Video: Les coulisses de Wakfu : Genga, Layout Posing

Bonjour, je m'appelle Carlo Tozelli, je suis le lead de l'animation traditionnelle sur la saison 3 de Wakfu. Et donc on vient d'entamer une super saison qui commence très très bien et qui, on l'espère tous, va vous étonner.
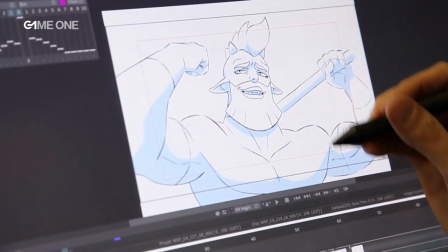Donc notre tâche principale, c'est une fois que nous avons reçu le storyboard, ainsi que les designs et les léyoutes décors, Notre travail à nous, ça va être de fournir la suite de la chaîne de production ou bien du lay-out posing, c'est-à-dire la mise en place dans le décor via la perspective, les intentions de bord des personnages, de ce qu'ils ressentent, en utilisant des poses les plus expressives possibles
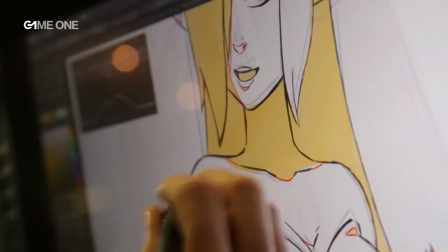qui vont rendre tout de suite un plan clair, lisible. Après, il nous arrive aussi, en fonction de la difficulté technique du plan ou de la qualité recherchée, de devoir aussi animer des plans.
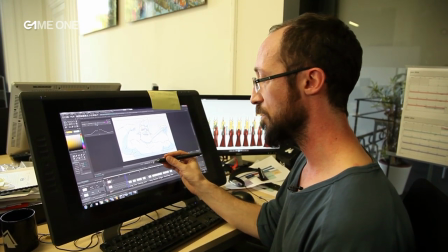Voilà un exemple où on va demander une animation au secteur de l'animation traditionnelle, qu'on le voit tourner comme ça.
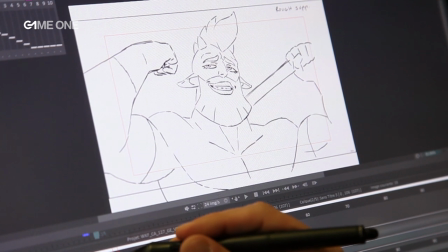Il s'agit d'un personnage dont Fafa vous a déjà parlé d'ailleurs, âge dur, le bellâtre.
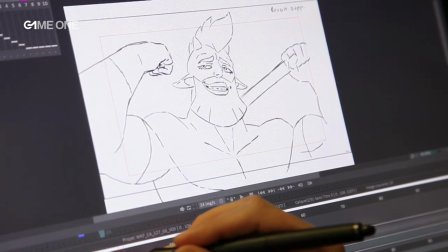Là c'est vraiment sa grande scène, sa scène de gloire, celle où il se donne tous les moyens pour séduire Amalia.
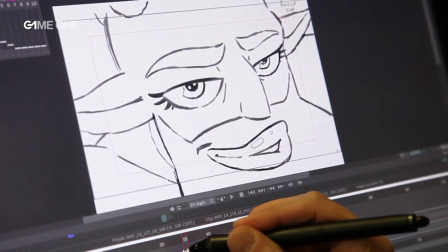évidemment c'est ridicule voilà et
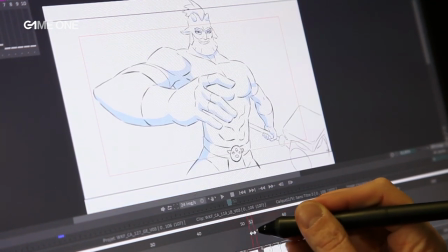c'est typiquement le genre de plan où les échelles changent tellement les
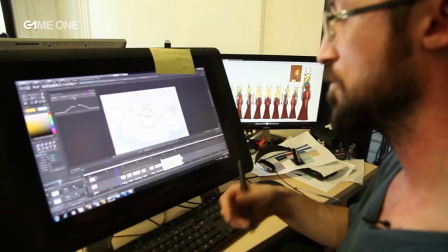valeurs changent tellement le dessin se défendent tellement qu'on nous demande réellement
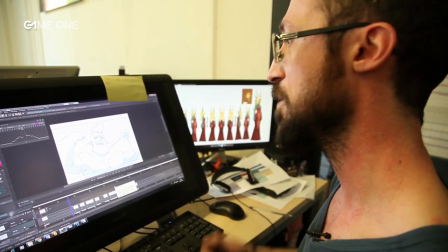une animation ça permet déjà d'imposer un premier rythme aussi et
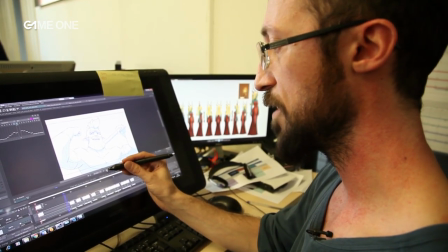et de faciliter le travail qui suit derrière.
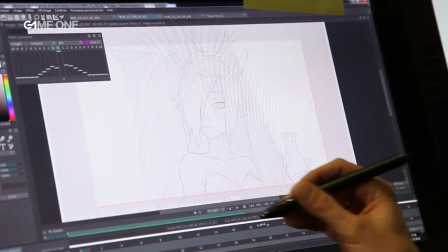Dans mon rôle de lead, j'ai l'occasion bien sûr de faire quelques plans,
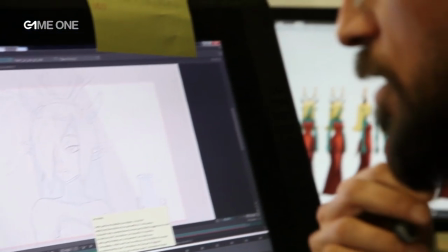mais je m'occupe surtout de manager et de retaker les pauses.
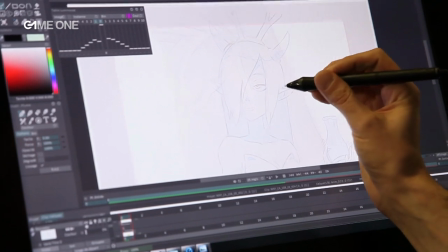Et donc, par exemple, je reçois une pause qui est déjà très bien, et on va essayer de renforcer un petit peu le modèle,
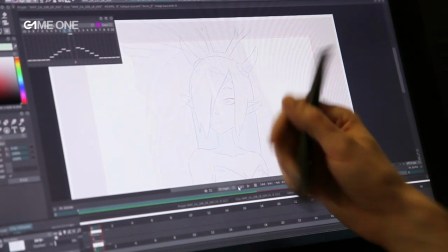petit peu l'intention pour la rendre à
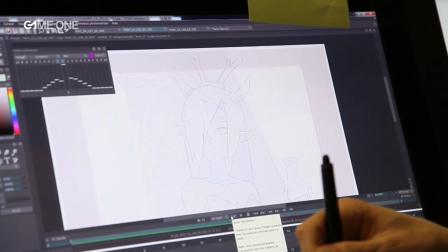la fois plus sexy et en même temps plus juste encore au niveau de l'intention.
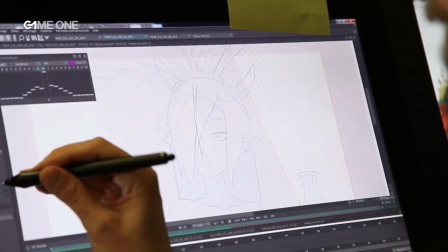Je vais essayer de rendre ce personnage plus mature,
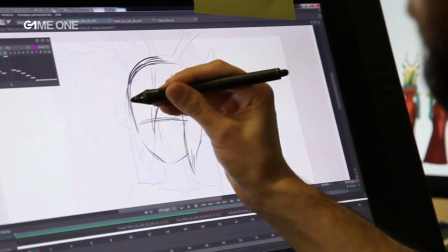un peu plus vicieux car elle est légèrement vicieuse dans cette histoire.
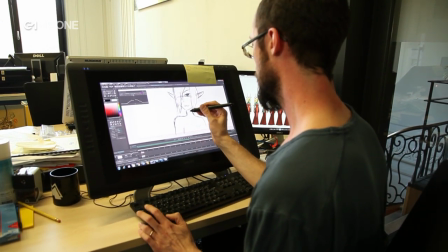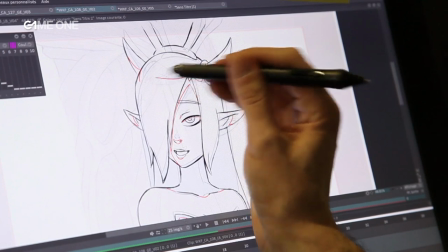C'est un personnage qui est habile dans les sphères du pouvoir. On a typiquement affaire à une courtisane en fait.
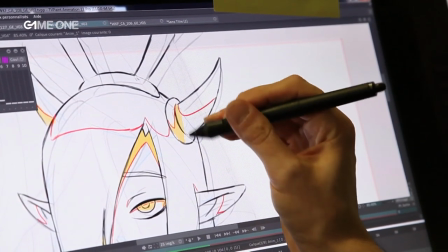Là je délimite les zones d'ombre et ensuite je vais indiquer par
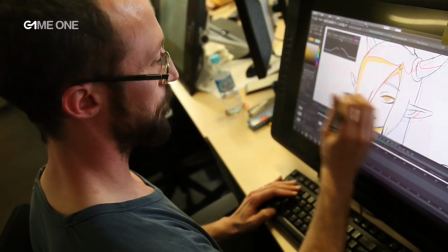une couleur qu'est-ce qui va être dans l'ombre et qu'est-ce qui ne le sera pas.
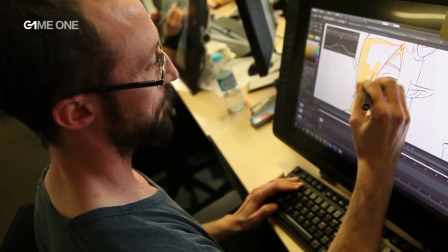pour indiquer aux équipes qui sont derrière celles qui s'occupent
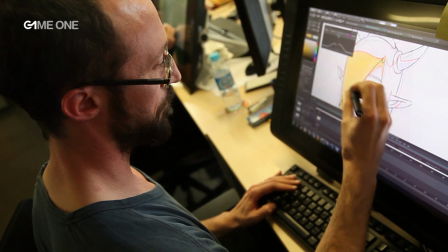de cliner nos plans et au passage éventuellement de rattraper nos bourdes aussi
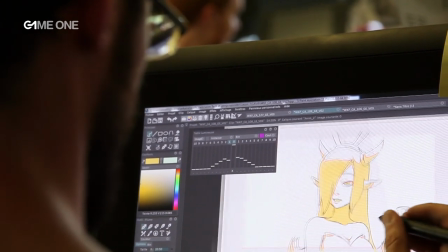parce qu'on essaie toujours à chaque étape de venir apporter une amélioration et un point de vue supplémentaire. Et donc voilà, une fois qu'on a fini notre travail en animation traditionnelle, c'est-à-dire celui de faire du lay-out posing ou de l'animation en trad sur un plan, on exporte notre travail on le rend tout propre à l'équipe suivante qui est l'idée par SAD qui est
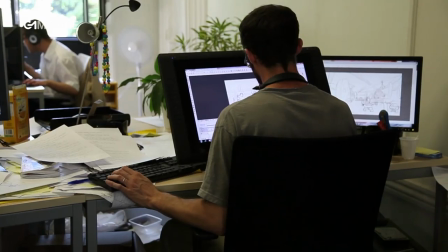l'équipe du clean vectoriel qui va donc essayer au maximum d'embellir nos
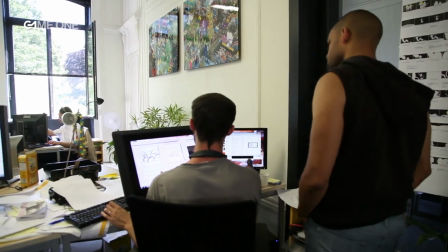plans et aussi bien sûr de rattraper un maximum nos petites erreurs qui se faufilent un peu partout merci beaucoup, au revoir et puis surtout éclatez-vous bien avec cette saison 3 sur laquelle on prend quand même pas mal de plaisir à travailler dessus et on espère qu'on aura autant la regarder.